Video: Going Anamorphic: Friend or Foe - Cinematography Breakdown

Hello, everybody. Welcome back for another breakdown. How are you today? We are looking at a commercial, very nicely done. Lots of polish. I hadn't seen this one, but it is a good looking ad. And we're going to talk about what makes it good looking. You're going to guess right now, I bet it's the framework. And yes, you are going to be correct. It's just this kind of stuff that I like. I'm still waiting for people to send me stuff that is not the framework. Please, the challenge is still out there. Put it in the link below. Send me the commercial that you have seen that does not follow this, or does not have the aspects that we talk about.
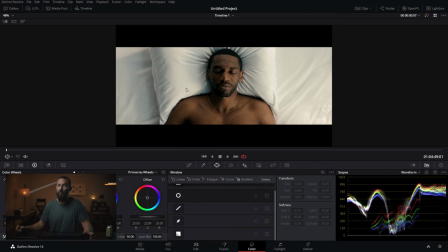31s
And I will put it on here, and I'll say I was wrong and you were right. Okay, so the ad, it's this guy. He is a judge, and the whole ad is him going around being judged, right?
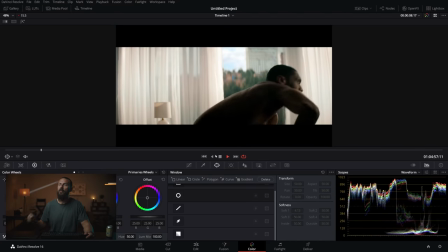44s
So it's pretty nice. We'll just play through the whole thing here. He wakes up. There he is out on the streets living the dream.
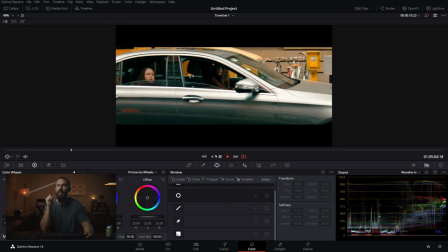51s
Hello, how are you? I see some reflections in that car there. That lady's face has been seriously lifted. and get in the elevator.
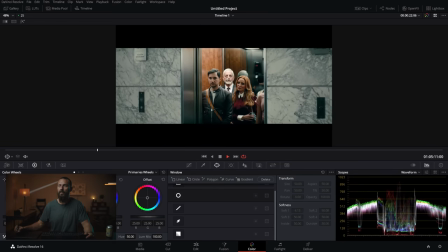58s
No, you don't. This is the worst, man. You see this guy back here? I'm going to remember your face, dude.
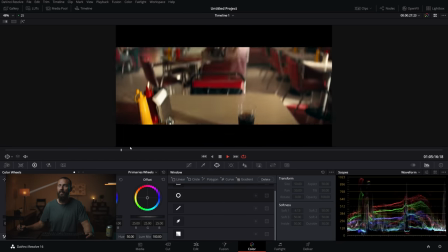64s
I'm not going to forget that. And what do you got? Waffles there? There's a fire.
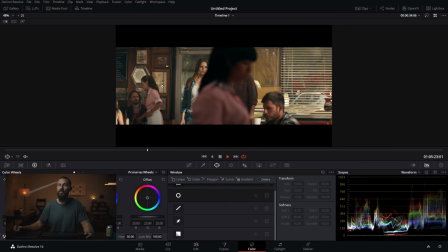69s
There's a fire in the diner. Too much haze. Soft hob. Soft hob done sort of half-heartedly there.
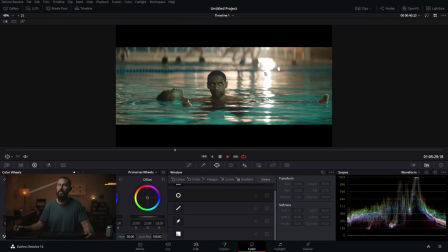77s
That's like a half soft hob method. Pool, tricky location. The sun is somehow in the pool.
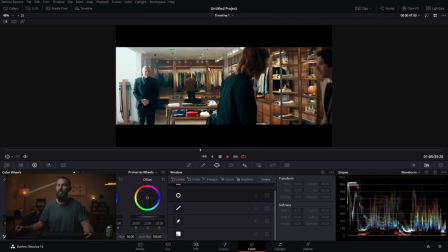83s
How did that happen? Then we're in the store. It's got some depth, some nice lighting. Don't you do it, dude.
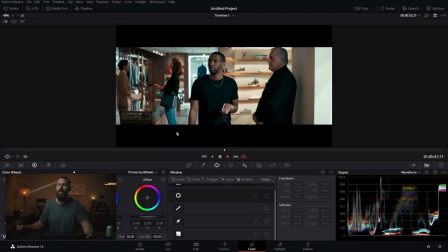89s
Don't even say hello. That's full soft hob right there. Well done. And we're back out.
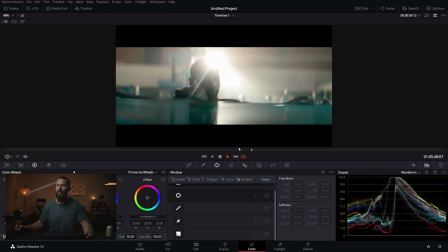94s
Then we're in the diner. Framework. 18K in the shot. And now we enter the courtroom.
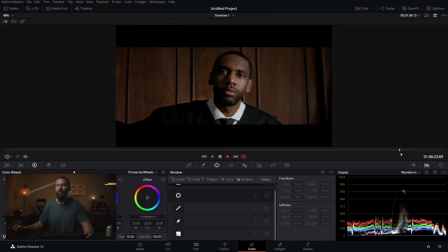102s
And the courtroom we'll talk about. So that's about it. Okay. There Here we go. Did someone say framework? Should we start here? Courtrooms, awesome. Courtrooms are always fun because if you've ever been in a court, first of all, shame on you for getting arrested. You shouldn't have done that. Whatever you did, you shouldn't have done. But did they look like this? Because in my court appearances, it has never looked like this. It has looked like the most boring shed that is all white cream beige walls and just such a depressing place.
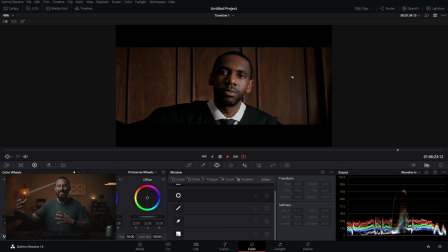135s
It never looks like this, right? This is like movie courtroom. But movie courtroom is great because that wood sucks up all of the light and it really allows you to shape things. And this is a good looking shot, right? Staring right at the camera, eye light from the window, big long shot that ends in this little push in.
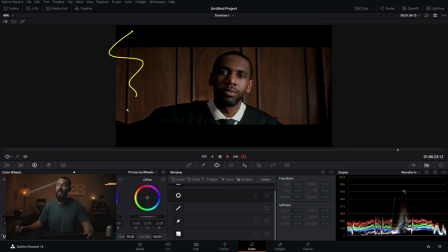151s
We got light coming this way. We got neg coming that way. And we can't actually neg there because this is the only part of the room that you don't see. So you could have had like an eight by eight on standby. Or as soon as you come you can have the grips just shuffle in come on grips in there now actually don't do that anymore right there's no shouting out it's more
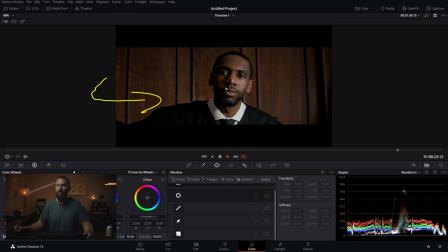170s
like over the two-way uh guys uh guys where are you guys and then they just get in there just in time and everybody's happy so a light from that way and we're away let's start at the beginning right because it's got this you will again this this
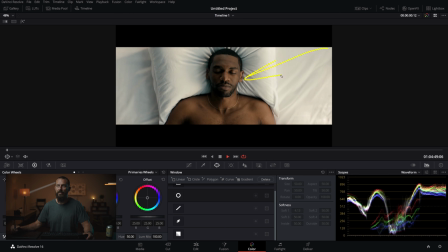183s
shot this will happen this is like a once a year you're going to find yourself in this situation the overhead top down shot and what do we do well it's going to turn out that the window is on this side, we're gonna bring the nice light in there, then we're gonna neg on this side, neg all of that for that darkness, and you get that shape. If you want more on this, what do you do?
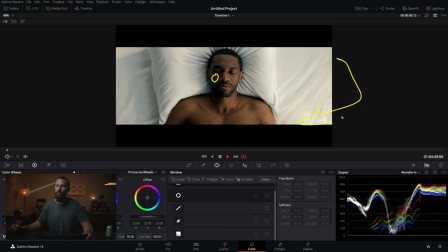203s
Well, you bring the light more this way, or higher. If you go up in elevation on the light, then you will hopefully sneak over that other nose, but that the other side to the other cheek.
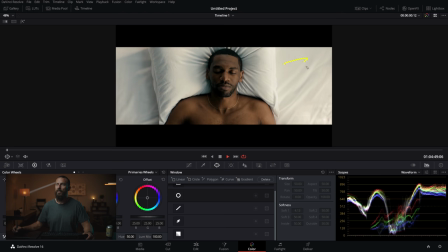216s
But in this situation, it looks good, right? It's morning time. This sells morning time. You got that nice warm light over here, a little bit of coolness in the shadows here, nice shadow back there. Again, in a fairly, what is a boring shot? This just makes it easy. You know, if you want this result, it's not hard to do. Shine the light from over here, make it soft. Put the neg over here, as long as you don't screw up the exposure, which is easy to do now. Just turn on false color.
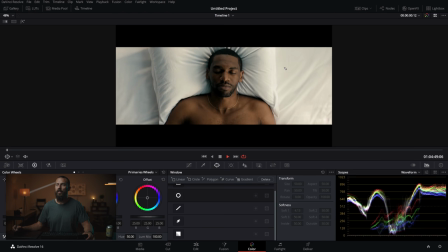239s
This is dummy proof, right? Even if you just put false color on this image now, right? I know that there's a program where you can just do false color inside of Resolve.
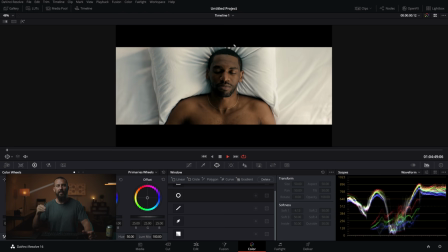246s
Yes, we could do that, but then I would just be, I mean, I could basically, I'll shoot the job for you if I have to bring up the false color for you. Just call me and over zoom, I will shoot the ad. You can push the buttons. That's not the fun of it, right? You're gonna go out there and do it yourself. So figure it out. So we got level, neg, and you're away.
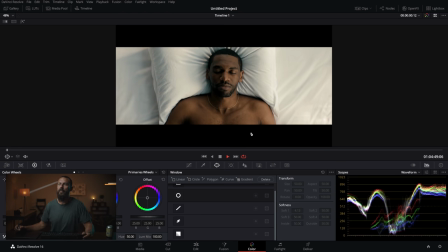265s
Okay, from there, let's go full screen. Actually, we haven't even gone full screen yet this whole time. Why didn't that work? Full screen.
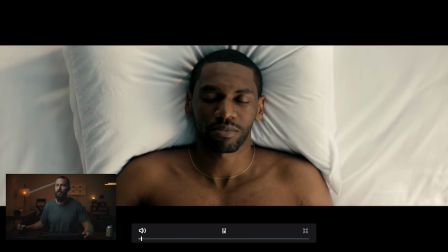272s
Yes, here we go. Okay, so good looking shot and keep going play play play wake up oh no
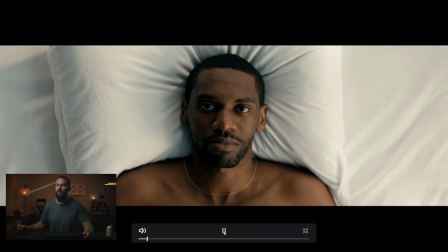278s
highlight hello and we're down to this is it look
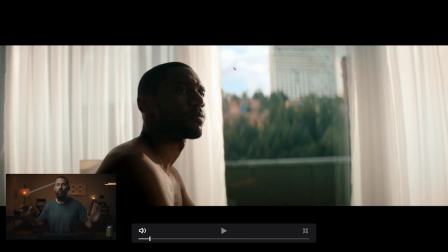284s
at this this is the framework summed up in one shot basically we are shears shears in them on the window but we are lighting from the window that we can't see right because something is up here right because look at how this is not lit up because it's all bunched together right that's another little secret.
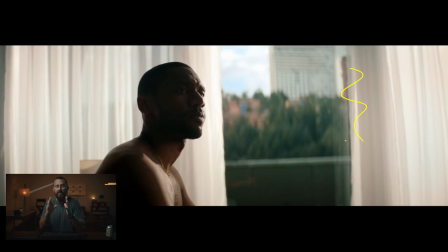303s
If you're going to go shears, you can then bunch them at the end to let in less light or open them up. Like shears are just so, they're just a must, absolute must. The only other thing would be here, curtains here, just so you could add a little point of interest, but I get it.
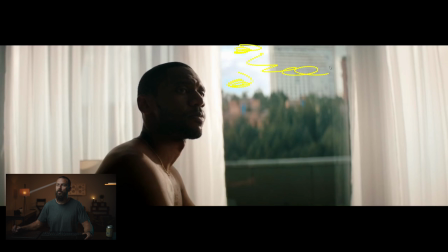318s
That's not the vibe of the commercial, but see what we're doing with the outside exposure levels. That's because we're, we're not, we're balancing to that. So then the size of the light that we use here and the strength of the light will be determined by how much we have to make up between what the reading is in the room and what the reading is outside.
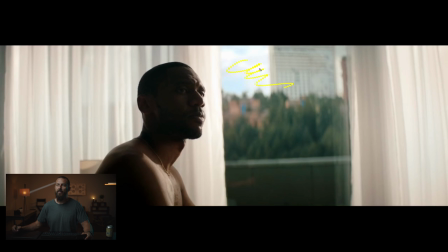336s
And outside here, you're going to spot meter everything back there. You're going to spot meter the white clouds or pick the pick the brightest thing. And if you want to hold that, then you know how much you have to make up the difference in stops. So again, we're just on that edge. We're lighting from either, you know, this doesn't look like it's in the room.
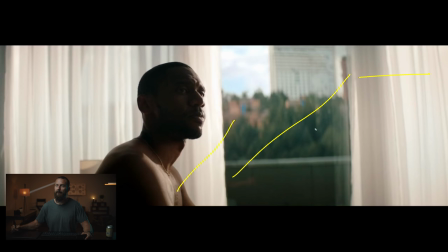352s
It looks like it's out of the room, but splitting here, splitting this little gap here, somewhere up here, right? You're just hitting them with a little bit of level. And then we've got hot down here, nice little shadow, and then darkness, darkness.
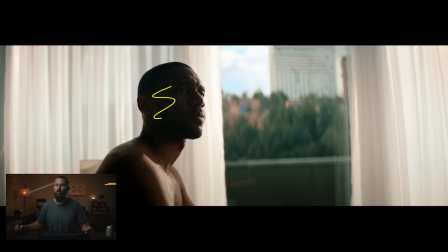365s
And if this is a white room, you're not getting this look. If this is a white room, whatever is hitting him is missing the top of his head, hitting the wall, and bouncing back. You don't want that because you want to tell people, hey, I want you looking right here. I don't want you looking at his back.
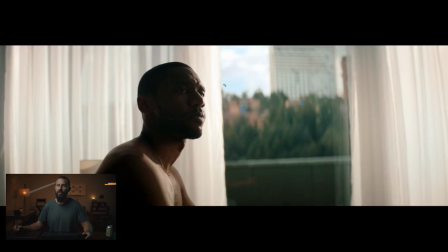380s
I don't want you looking over here where it's boring. I want you right in the eyes, right where the story is. And then again, we're just balancing to back here. If this was a stop lower back here, you'd be like, it would look unnaturally dark. It would look lit, like you were on some theater stage. You don't want that. That is like the classic, you're almost there. You're getting all of the elements together.
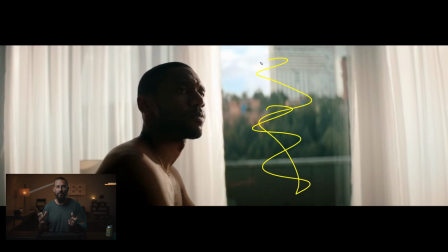399s
And this is something I still do, right? I've been doing it for a long time. I know the framework through and through. But sometimes you just don't have time on set or things get out of hand or you're trying to move things like the craziness that happens on set, whether you're behind or ahead, and you just don't get those ratios quite right. because it's not like you're going out there and dimming the light or
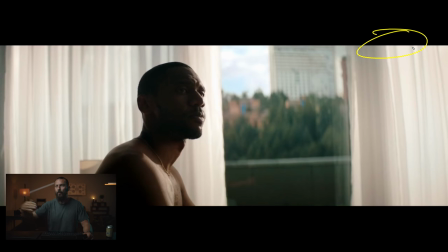419s
you're putting the wire in or you're doing or you're wasting it you're not doing that you got to communicate that to somebody else to do it probably the gaffer who's sitting behind you you go hey this looks like shit this looks terrible it's too dark fix it and then they get on the
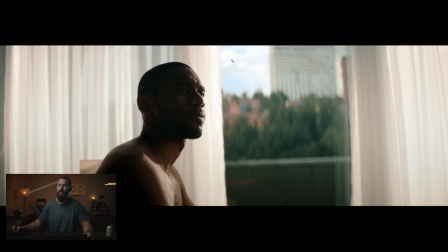433s
the radio and they go hey uh who's standing by the uh 18k oh yeah me tommy well tommy do your job right and sometimes it works and sometimes it doesn't work, sometimes they take it down too much and you just run out of time. Your little seven minute block that we always talk about on the show, your seven minutes of lighting, if you go 701, some things aren't always going to work out great.
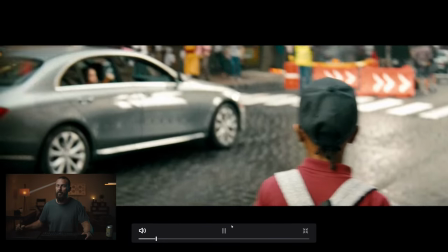454s
Okay, get up, perfect. Here we're walking down the road, this is all pretty natural. What is going on over there?
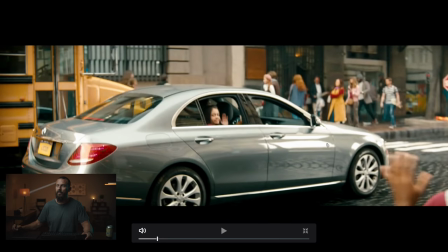460s
You see that reflection? Oops, pen. See that little reflection? What's happening over there? but I like this shooting with these big buildings where you don't get any actual
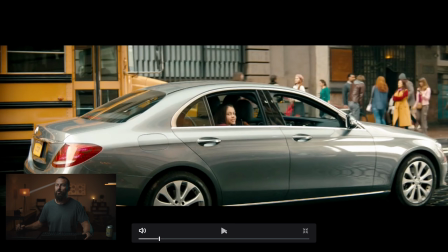471s
direct light right just makes a big soft overcast day then you BYO your own level this face looks lifted right it would have been lower in the actual shoot it looks
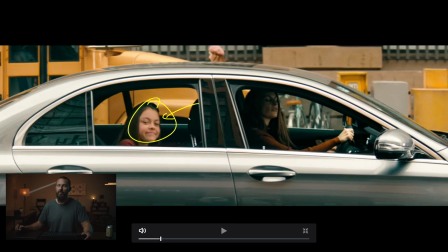483s
like there's some sort of a window and there's some weird saturation that has been applied she's not happy Is she?
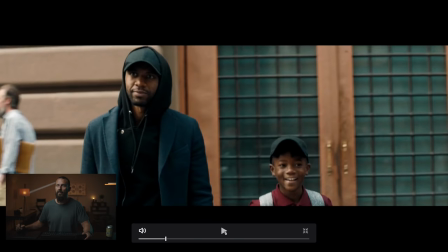490s
Okay, we go keep going. And we even get the framework outside, right?